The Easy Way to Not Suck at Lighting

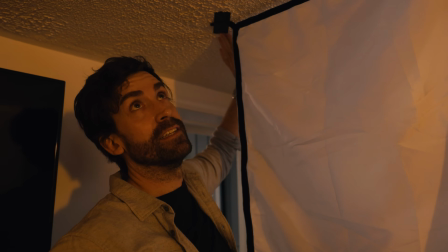984s
This place smells so strongly of old cigarettes and this ceiling is so ugly that I don't think it's gonna make a difference, but normally not the best idea.
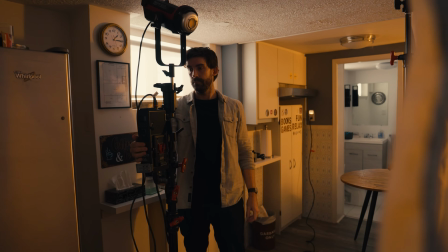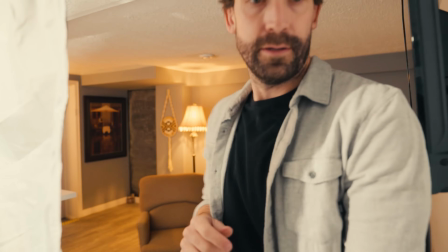1000s
Need the focuser.
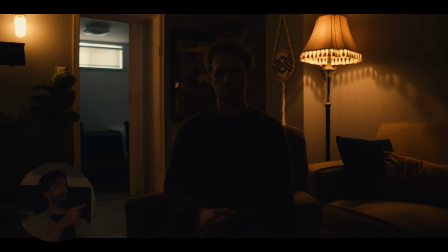1006s
All right, so we've got Hank in the chair, we've got the light set up coming through the 6x6, so let's turn it on,
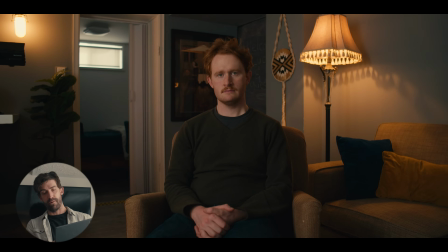1011s
and right off the bat you can see how little power we need. That's 10%, and to me that's way too much.
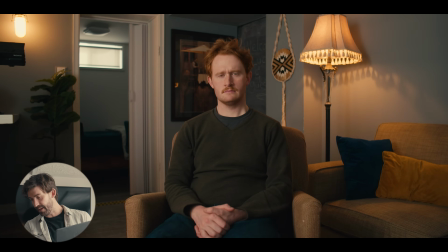1018s
And this is sort of the danger when you light with the key light first, is that maybe you get it looking good at
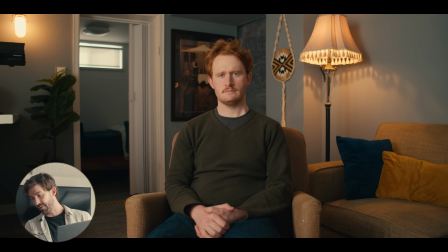1026s
20%, but then the rest of the background to compensate is going to be really, really bright or underexposed or whatever. But by starting with the background first, now we can dial in this light until it
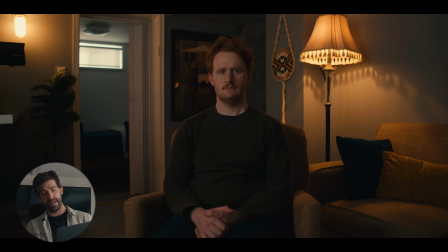1038s
blends and is believable as natural within the context of this space. Maybe around 8%, I'm kind of liking that look. I kind of want to always be underhanded with my lighting. I don't want I don't want there to ever look like somebody set up a video light.
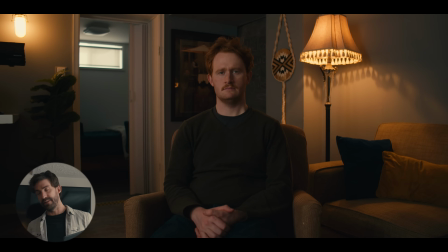1054s
So ideally, people are going to believe that this light source is coming from that other second window over there. Pretty subtle. I think 8% is about right for now, and we'll adjust as need be.
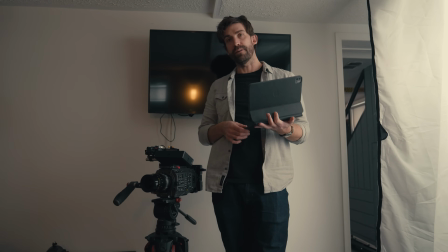1065s
So if this is generally working as a key light, the next step, according to Patrick, is to really focus on that salt and pepper textured background,
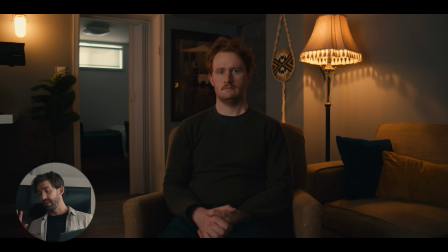1074s
creating those differing areas of contrast and brightness. He suggested defocusing my eyes, and right off the bat, just because of these practicals and this window in the background and how dark the space is in general, we already have some of that naturally occurring,
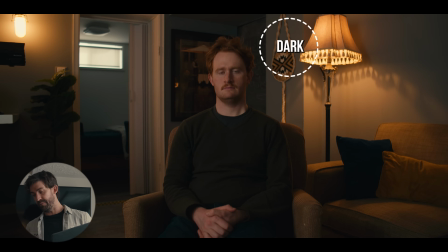1091s
right? We've got, the darkness right behind Hank's head, we've got the darkness of the back room, and then we also have these bright spots of the lamp and this little light bulb up in the corner. But I think we can do a lot better than that, and so we're gonna spend the next 25, 30 minutes or so
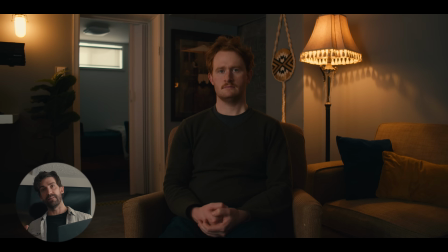1109s
moving things around, doing a bit of set deck, and then adding in some splashes of color to accentuate what's already there. And hopefully in the end we get a lot more of that salt and pepper effect that Patrick was so big on.
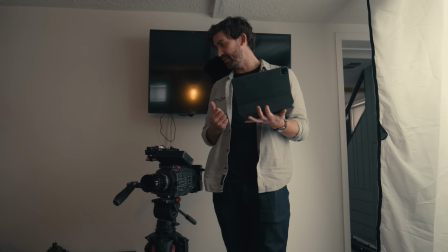1122s
We'll start with a couple of things, the Aperture 60Xs and the spotlight attachments, and then we'll add a bunch more smaller lights as need be.
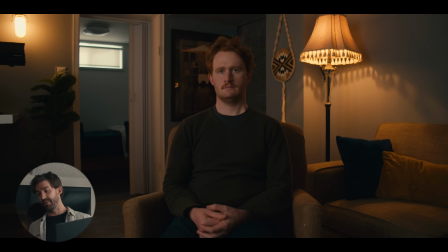1130s
We're not going to try and spend too much time. My goal is to get this whole setup done in sort of an hour, which is, I could easily spend 6 hours tweaking an interview setup like this. So we're gonna try and move pretty fast. We're not trying to get it, chef's kiss perfect.
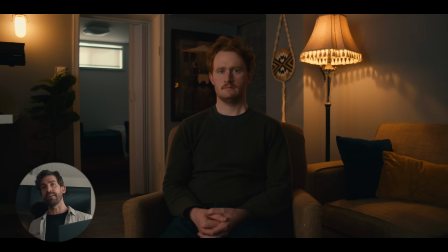1146s
We just want it to be 80 or 90% of the way there so you can see the fundamental skills at work.
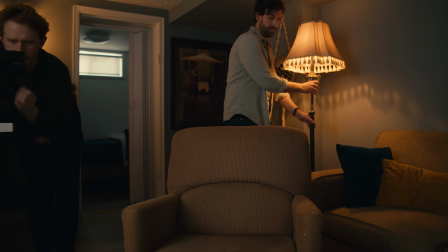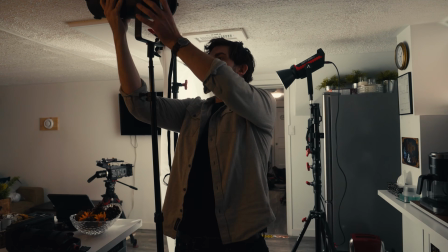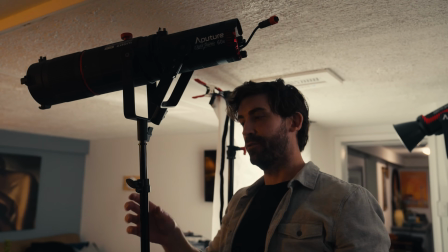1164s
looks long, but the whole thing is actually, you know, we're just on a basic light stand here, so it's really not that heavy.
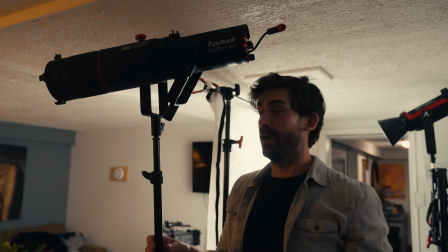1171s
And this is gonna give us a lot of power.
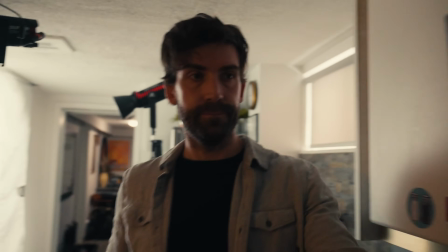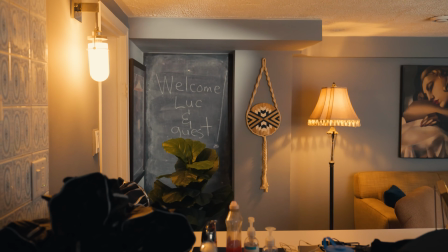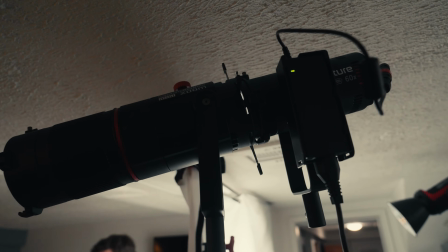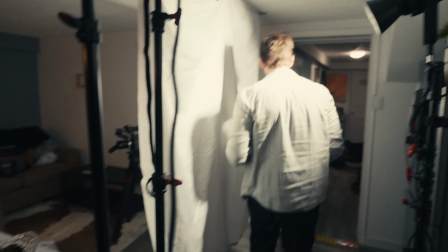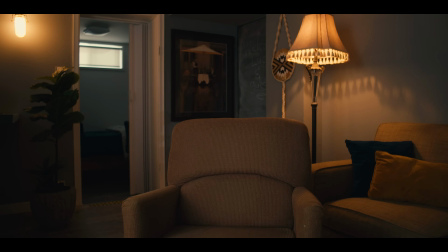1195s
Try and get it off the painting. See how that happens.
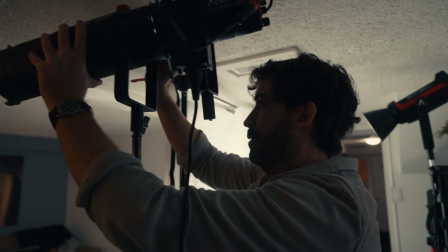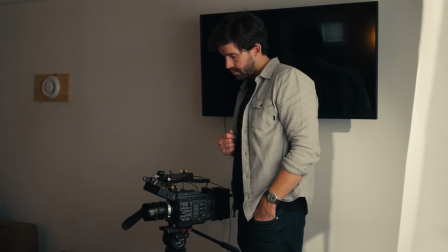1205s
So really what I'm trying to do here is help
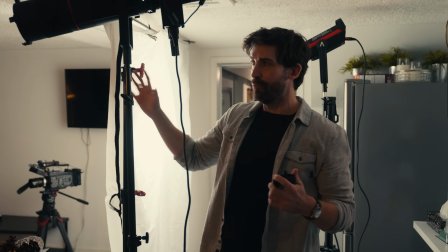1208s
motivate this light in the sense that the room is really dark and quite orange, right?
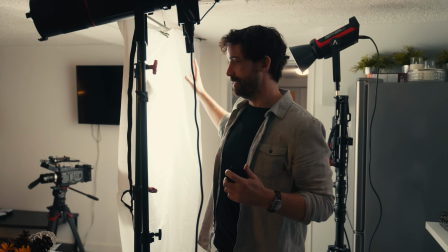1214s
But we're hitting our subject with this large daylight balanced key light,
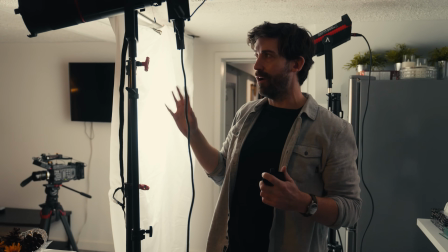1220s
and it's kind of really at odds with the rest of the room.